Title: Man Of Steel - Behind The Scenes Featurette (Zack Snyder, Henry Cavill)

Superman is the most powerful, but also the most vulnerable superhero you can imagine. He's an incredibly conflicted, lonely, and lost person. It's a timeless story. Superman is a story for everybody. It's going to be intense, visceral, really exciting to watch.
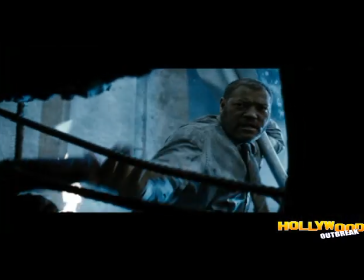0:21 We need champions and we need someone to believe in. It's about the potential for every person to be a force for good.
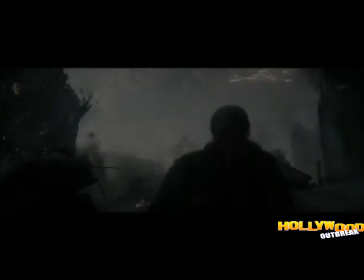0:28 We have to believe that somebody can make things right. From the first time I could ever remember, Superman was one of the people I wanted to be.
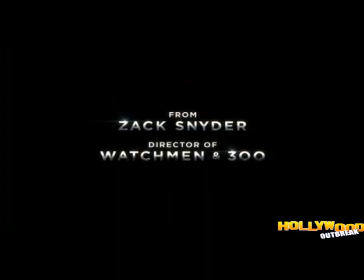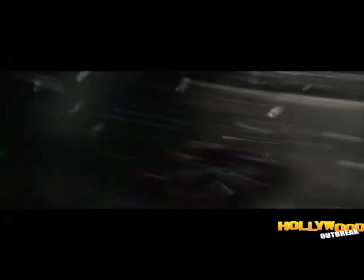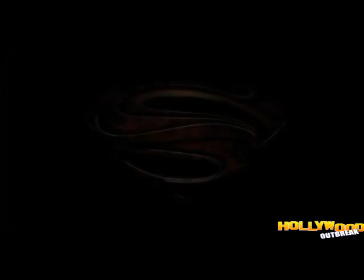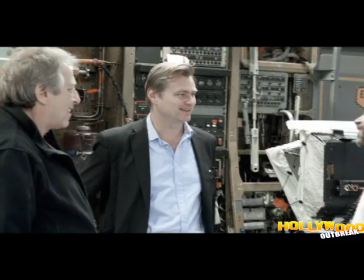0:58 Chris Nolan was working with David Goyer on the story for The Dark Knight Rises. David started talking to him about this idea that he had about reimagining Superman. Our approach was not a comic book Superman. It was just to do a more realistic Superman, a Superman that exists in a real world.
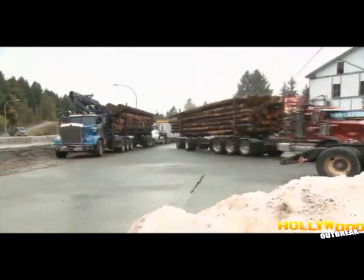1:15 One more, just like that, right.
I remember I said to Zack, I don't know how you do this.
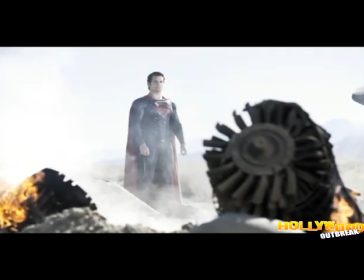1:20 I don't know how you take this character and modernize him and make him cool to a modern audience. And they pitched their ideas, and we were like, wow, they figured it out.
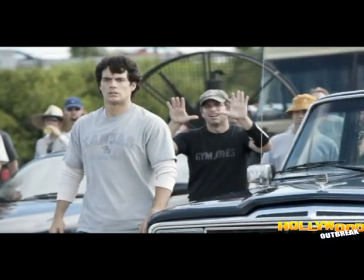1:33 What Chris and David did was, let's let the audience participate in the experience of being Superman without breaking the things that make him Superman.
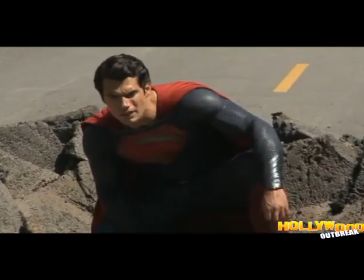1:42 They were able to sort of make him relatable, ground him, and make him feel real.
Not bad.
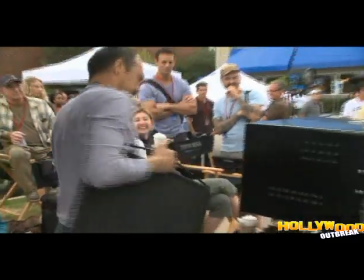1:47 The holy grail of the rehearsal is still out there.
Working with Zack is great. His energy is always up. As much as the hours are extremely long, Zack keeps stuff interesting.
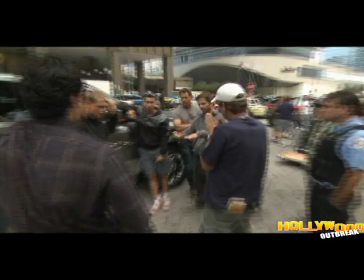1:58 Zack is very detail-oriented. He never misses anything. He just has a really strong idea of the story, and he has a really strong idea of character.
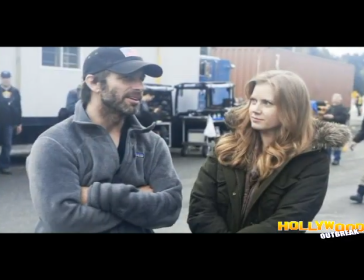2:06 Zack knows exactly what he's looking for, and he knows when he has it, and that gives you a certain amount of confidence.
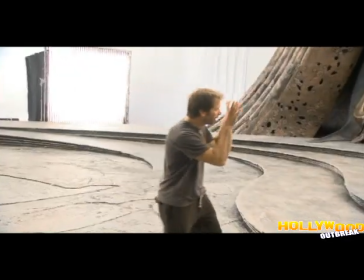2:12 You'll turn, and then you just press on.
One really interesting thing with Zack, he's probably chosen the hardest possible way by making it, for the most part, a single camera.
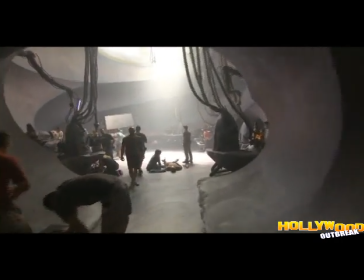2:21 You don't work on movies of this scale with a single camera.
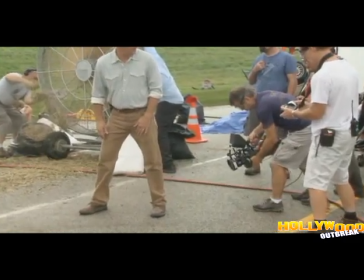2:25 Even though we're walking around and making shots, the frame is always being analyzed and refined as we go.
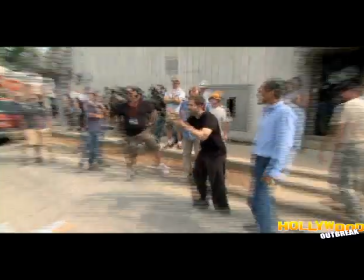2:32 Boom, they come off.
He wanted to give the film this feeling that even though we're dealing with a superhero, this could be going on, or maybe it could happen tomorrow. We tried to land Superman in America. It was really important to ground him in a reality that we can understand.
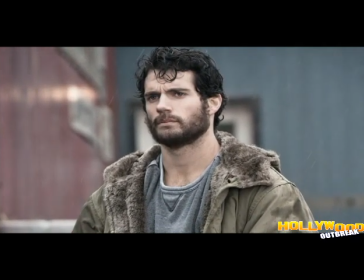2:52 This story is a very realistic mirror. It's a 2012, 2013 world.
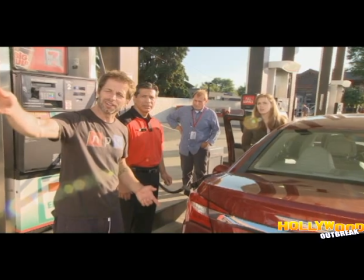2:58 We wanted to have real places. We didn't want Superman to crash into a fictitious location.
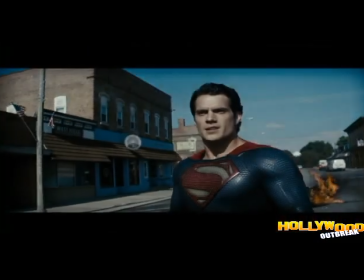3:04 We wanted everything to feel as real as possible. There are ways into the story through that contemporary world.
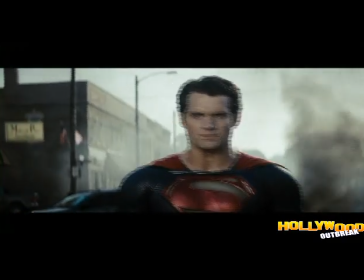3:12 There's a real connection for the audience to understand this is our contemporary condition.
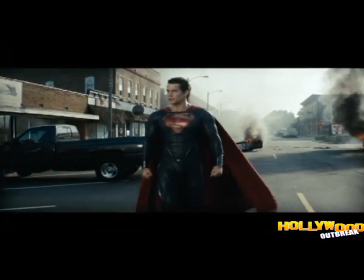3:16 The most minute little detail all the way to the biggest, broadest concept, all of it gets the same attention.
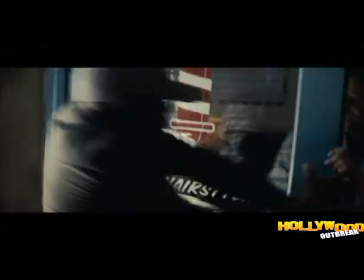3:23 It really makes the movie deeper and more interesting on every level.
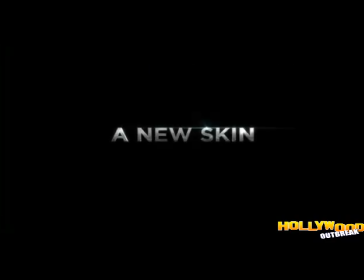We're gonna make Superman. First thing you gotta figure out is, what's the suit gonna look like? Cape has to be there.
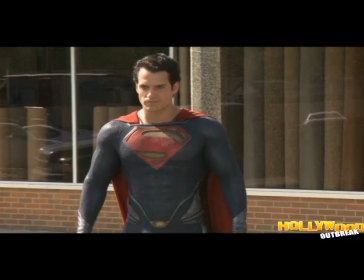3:40 If you look at the suit without the cape, you realize it's not Superman. But you know what? I think the underwear outside the pants is something that maybe can go.
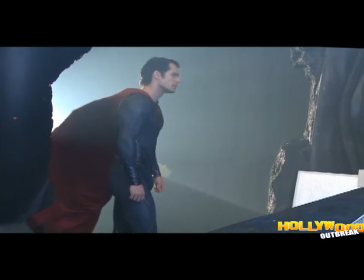3:48 The reason why his underwear is on the outside of his pants, it's a leftover from Victorian era strongman.
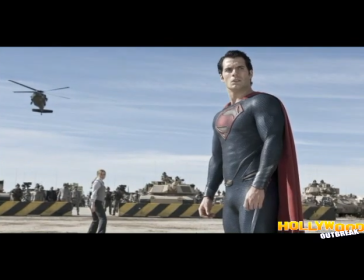3:53 I probably looked at hundreds of versions with underwear.
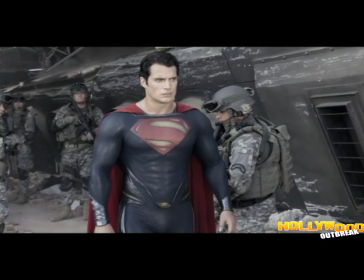3:58 It fell by the boards because I couldn't make it consistent with the world that we were creating.
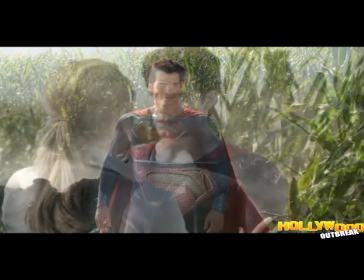4:03 It was really important for Zack for the suit to make sense. So it's not like, where did the suit come from? Did he hand make it?